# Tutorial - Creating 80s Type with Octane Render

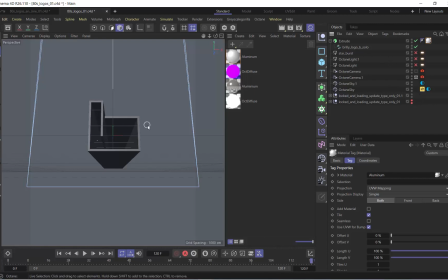[4:06]
We're going to go through these and where I place them to add a little bit more color into our scene and things like that.
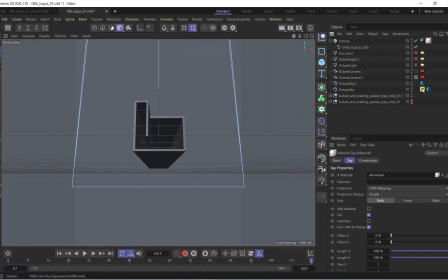[4:11]
But one of the main things that's really helping is I'm using this Grayscale Gorilla HDRI,
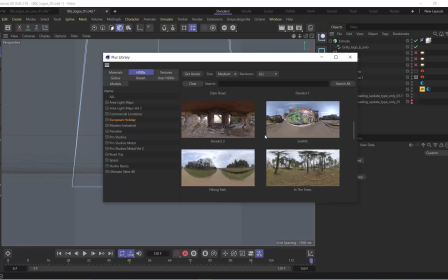[4:17]
and the one that I'm using is in the European Holiday Collection, and it's right here, this Sunset Over Rocks.
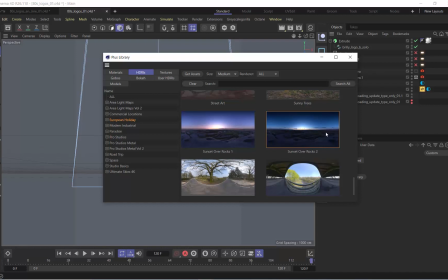[4:25]
I really like that it gave this kind of horizon line, this very obvious horizon line that would probably be seen in reflections, and a separation between what's below the horizon line and what's above the horizon line with these really nice soft gradients. You know, I thought that was going to reflect and kind of give this really solid 80s feel.
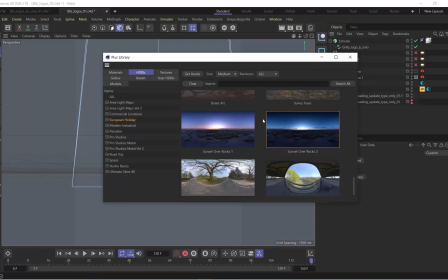[4:42]
But I use HDRIs and the Grayscale Gorilla ones in almost every single render that I do,
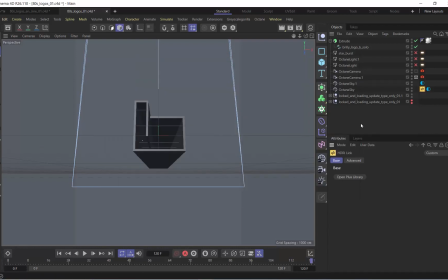[4:48]
but I always accompany them with lots and lots of lights as well. Maybe not lots and lights, but more lights, additional lights, little fill lights, stuff like that. And that's, I think, how you can get the most out of HDRIs is by, creative touches with additional lights. So we'll go through those in a moment here also.
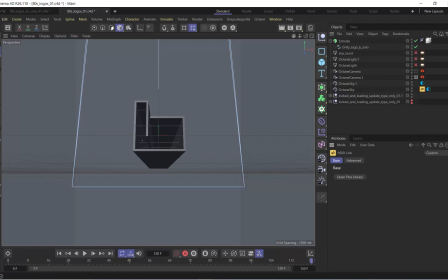[5:04]
But why don't we just take a look at what the live viewer looks like right now with the current setup.
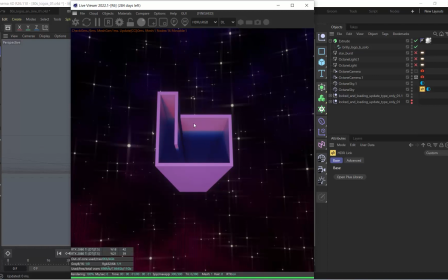[5:11]
So pretty bland, not a whole lot of pop that's happening quite yet from that material.
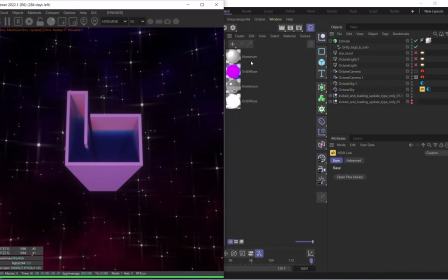[5:18]
You can see that I did make another material based off that aluminum, and let's just throw that on there.
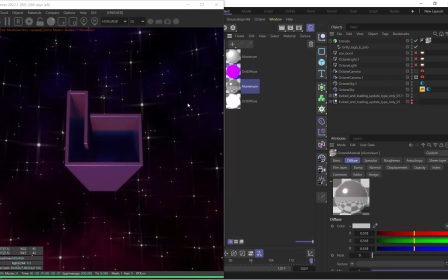[5:24]
You can see all that's really happening is it's a little bit sharper of a reflection. So let's put the one we just downloaded, just so it's kind of the base.
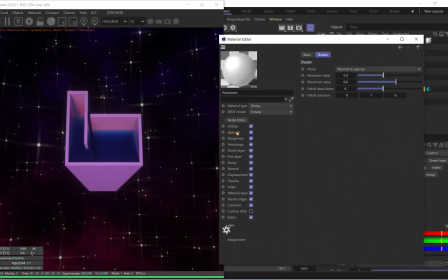[5:31]
And in the specular, you can start messing a little bit with what is in here right now with this fall off map.
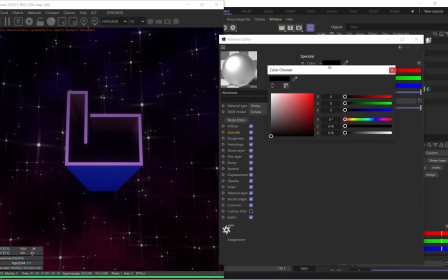[5:39]
You can also just kind of clear this out. You can kind of give it, whatever kind of gray you want, right?
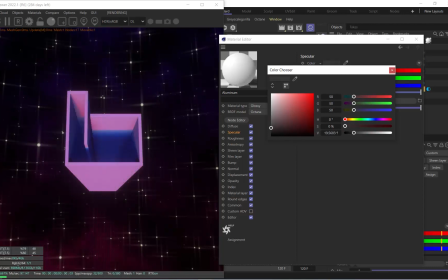[5:45]
You can see right now, just with the difference that makes here, the tonal of that gray, the roughness.
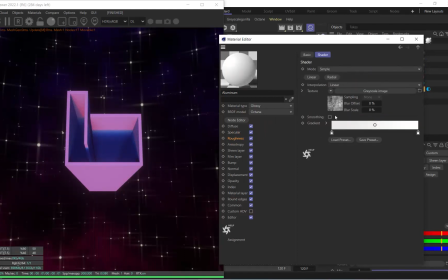[5:52]
Again, you can work off this kind of gradient, and this is kind of interesting because they're using this grayscale image here. But, for something this basic, we might be able to get away with something just a little bit more flat. We don't need all that textural surface in there for this 80s stylized look.
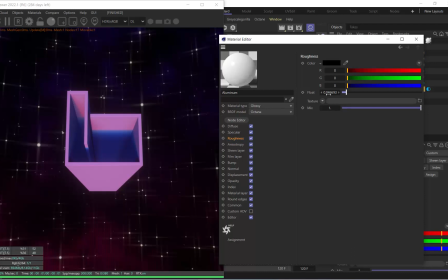[6:10]
So just clear that out and put 0.05 kind of percent roughness in there. But again, at any point you can go back into the specular and mess a little bit with that as well.
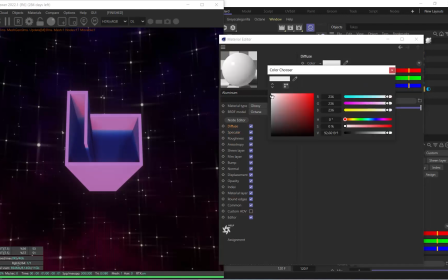[6:24]
And then we can go into the diffuse and begin to mess with the diffuse of that also. Okay, so it's starting to get somewhere here. So let's just close out of that material.
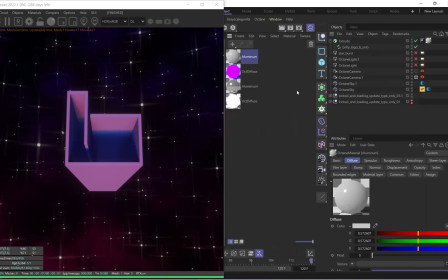[6:35]
What I did also in my previous animations for this that we take a look at is I would put a light right in the middle because I want to separate the top from the bottom and give some nice gradation here.
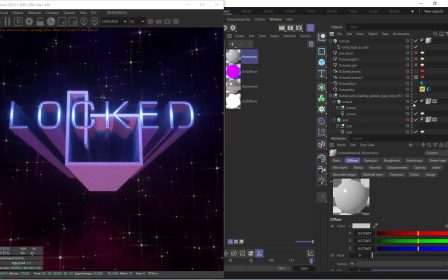[6:46]
So if I turn on some of these previous ones, you kind of notice and take a look. See how it's got this really nice metallic look? Well, that's because I actually have a little area light pretty up close next to this typography. We might have to add a little bit more bevel to our extrude as well. So I'm going to come in here and maybe say 4.
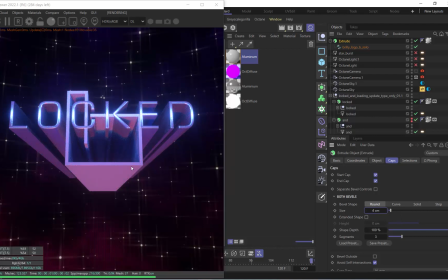[7:05]
Just get a little bit more rounding onto that, maybe even more. Let's almost double this, maybe a little over 10. We'll kind of come back in here and take a look. But this kind of metallic look is really what I'm going for. So what we're going to do is I'm going to take that light that's unlocked and I'm just going to bring it out here.
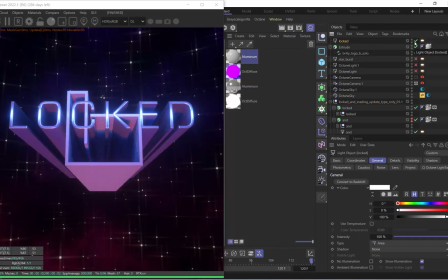[7:25]
I guess I could just start with a new light. Let's do that. I don't need to save the steps here.
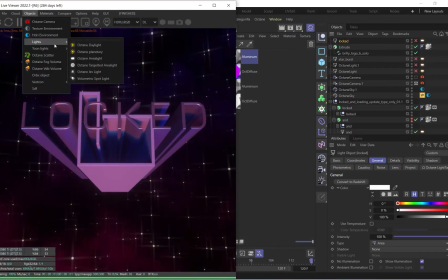[7:29]
I want you to get the most out of some of the stuff that I think was a little bit more tricky to dial in.
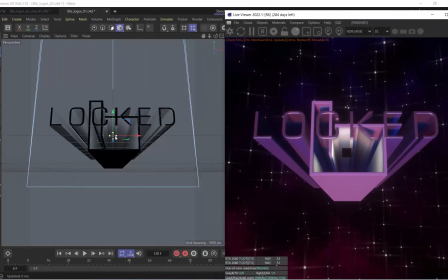[7:35]
So let me just move this off to the side. Let me turn that locked off here.
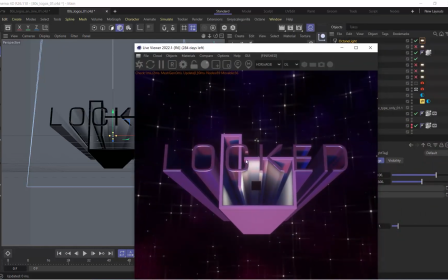[7:39]
But you can see the minute that light's off, look how dull locked looks, right? There's not a whole lot of interest to that anymore either.
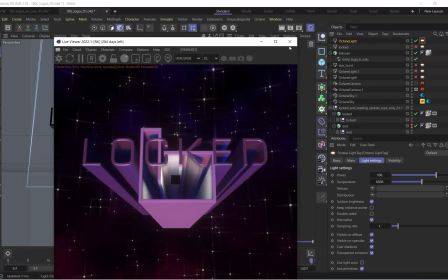[7:47]
And so the light has so much to do with this next part of it.
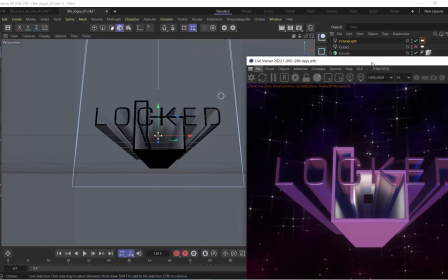[7:51]
So I'm going to just hide the materials here as well. And let's go over to this area light.
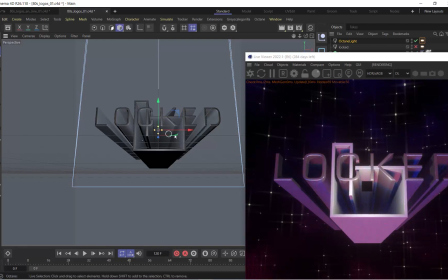[7:57]
And we want to move it back because it is intersecting. And let's expand this out widthwise.
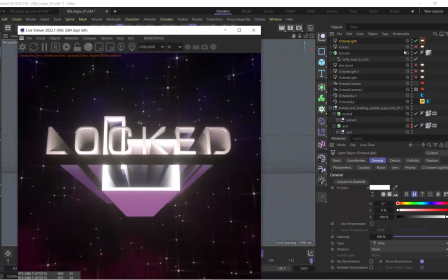[8:04]
And then what's also like, we don't want to see this in the camera here. I'm going to hide the visibility again of locks.
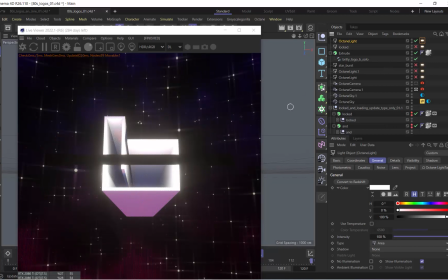[8:09]
We don't need to see that. We're just dialing in my Brilly logo right now.
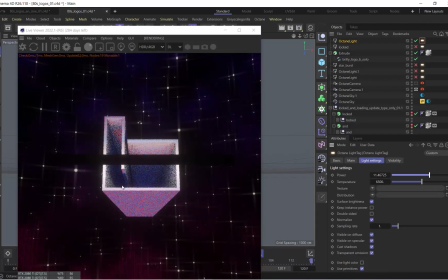[8:14]
And power is going to be something we're going to want to mess with a little bit. We don't want it to go so far off to this above and below. Just kind of something that's directly in the middle here. And let's go into our light and say visibility, no camera visibility here.
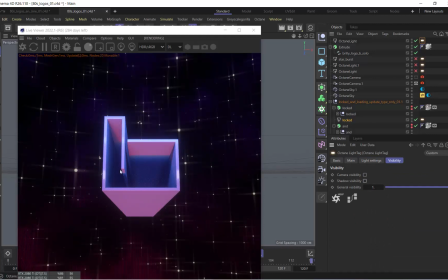[8:31]
And I don't need any shadow visibility on that light either. But in this light, one thing I like to do, especially kind of since this is like a little sci-fi 80s-ish where it's kind of floating in this nebulous space. Let's add a texture in here, Cinema 4D Octane texture. We're going to just add a basic RGB spectrum.
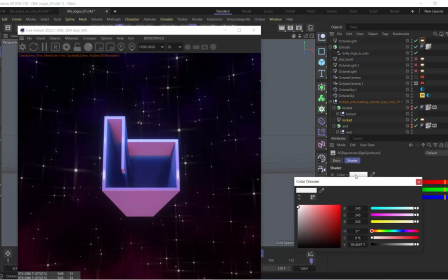[8:50]
So let's add an RGB spectrum right in. I'm going to turn this from white and we're going to add a bluish tint to it. Maybe something along those lines. And then here is our Octane light.
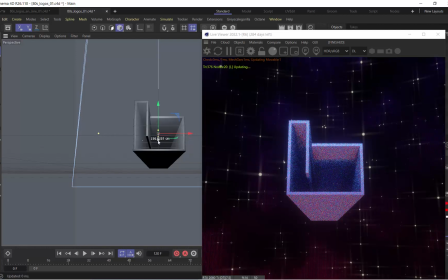[9:06]
Let's see if we can get a little bit closer. We want to punch up a little bit more of the reflection here as well.
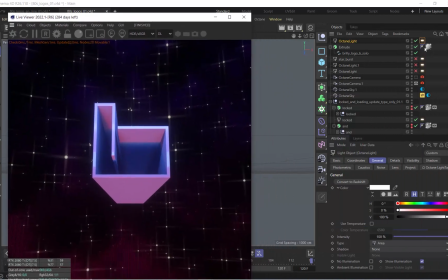[9:12]
Let's see what we've got. So our intensity, let's increase it. Let's maybe bring this to something like 50.
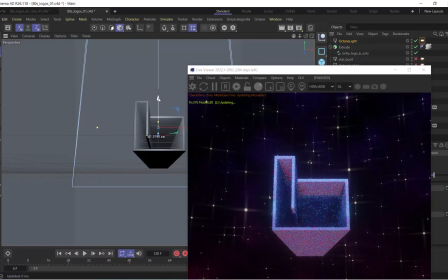[9:20]
And I might have to adjust the height of the light because I kind of want this to be split inside the middle here.
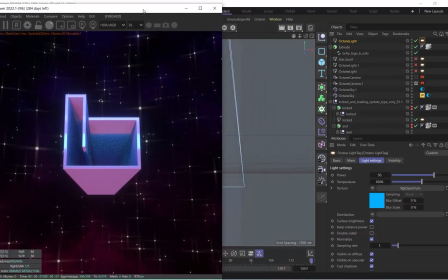[9:27]
And now let's start tweaking that material again. So we'll come over here, we'll open up this material.
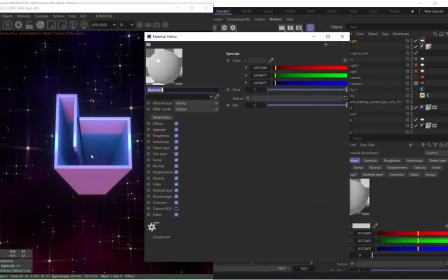[9:32]
And so basically I want to get this a little bit more metallic. I want it to reflect the environment a little bit better, as well as reflect that light a little bit better. So I'm going to come into the specular. I'm actually going to brighten the specular up a bit.
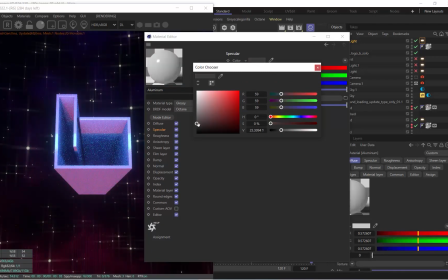[9:46]
I do want that to be a little bit brighter. So you can see here, the darker I kind of get it, the more that the glossiness kind of disappears.
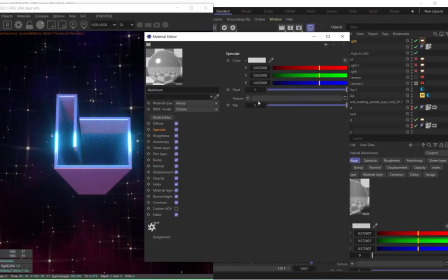[9:53]
So let's brighten that up. I want to see a lot of reflection. And then in the diffuse, we can bring this a little bit darker too.
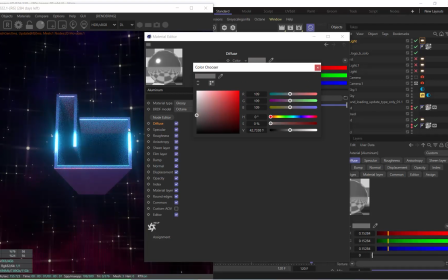[9:59]
You can see that now we're going to start playing a little bit more with a much more polished and glossy look to this material, where it reflects the environment a heck of a lot more. And now just like that, now we're getting to a pretty close spot.
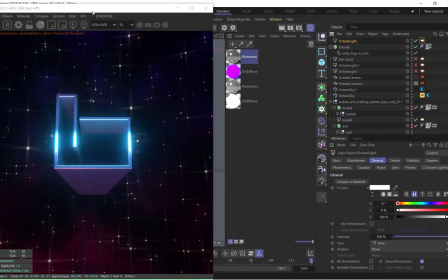[10:14]
And now, you can go into your Octane light that we put here, this little area light.
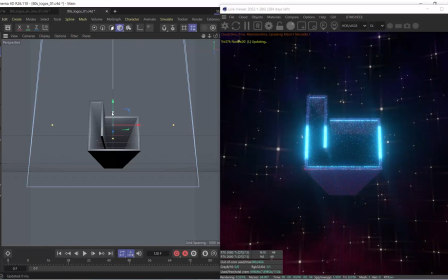[10:19]
And you can play with the idea of expanding this out more, or taking it in a little bit.
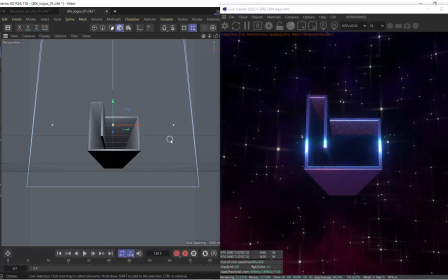[10:26]
That's going to now be driven by your look. Now this logo that I'm using, the typography or the font of it, it's kind of a lot more tall.
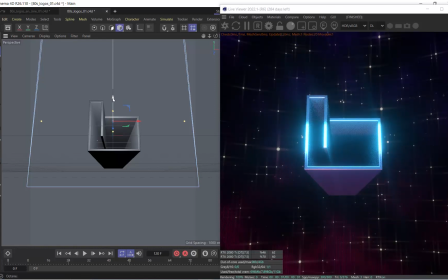[10:35]
I think this can potentially work better when you have something that's smaller typeface itself. Not so large, but I think this is going to hold up fairly well once we continue to dial the look in.
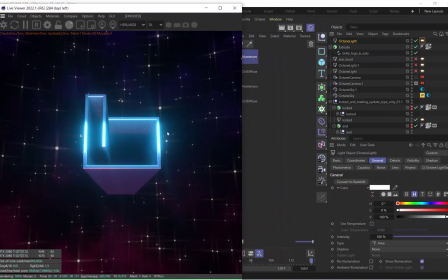[10:49]
But now I've got this kind of nice like chrome 80s type in here, this chrome 80s material.
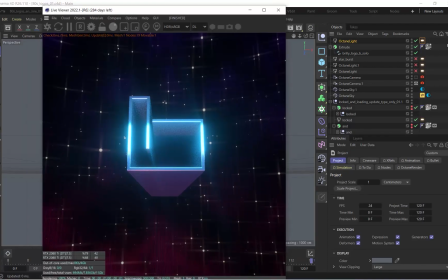[10:57]
Now this is the base, and what we want to start doing is adding some additional lights to give a little bit more pop. So you'll see here, I've got some lights set up. Let's just turn some of these on, then we'll break down what in fact they are doing.
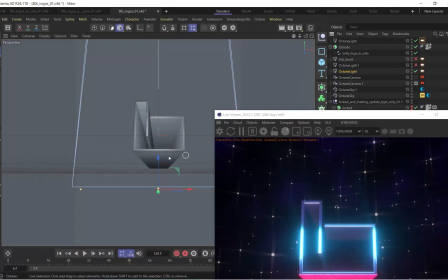[11:10]
Well, this one's pretty basic and straightforward.
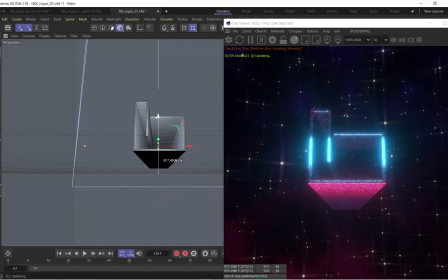[11:13]
I've got a light right below here, right below whatever type you're using, just again, another area light. You can see the further I go down, the more of a gradation that happens. The closer I get, the sharper it falls off. Again, this is going to be just dialed into look. So I'm going to kind of pull this down a little bit.
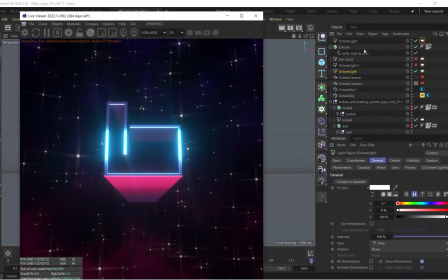[11:30]
I kind of wanted to have this cool gradation to there. And let's just dissect this. Really basic, right? 50% power, RGB spectrum with this kind of fuchsia color to it. And then in addition to that, you'll see that I also have a light that kind of just comes inside.
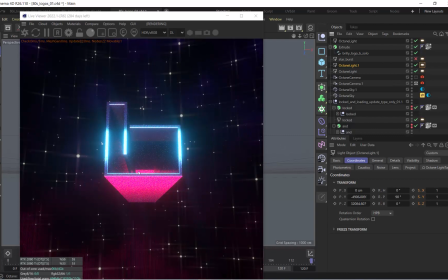[11:48]
Again, basically the same thing, this fuchsia look. And you can move this forward or backward in space if you have like a lot of depth to your letter. And this is going to kind of fill it as it kind of goes back.
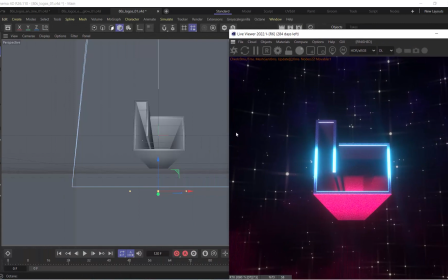[12:01]
But again, really, really simple and straightforward on this one too, of it just basically kind of filling in some light on the inside.
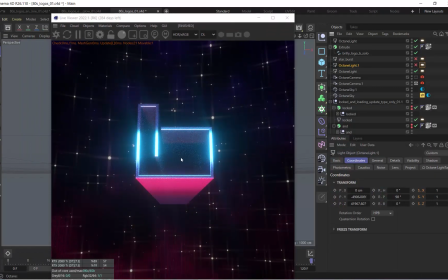[12:09]
I kind of like this one kind of going more into a dark area. I think if I did less extrusion, maybe I'd want to have some light kind of leak in with that fuchsia color on the inside of the letter form or its counter form, things like that.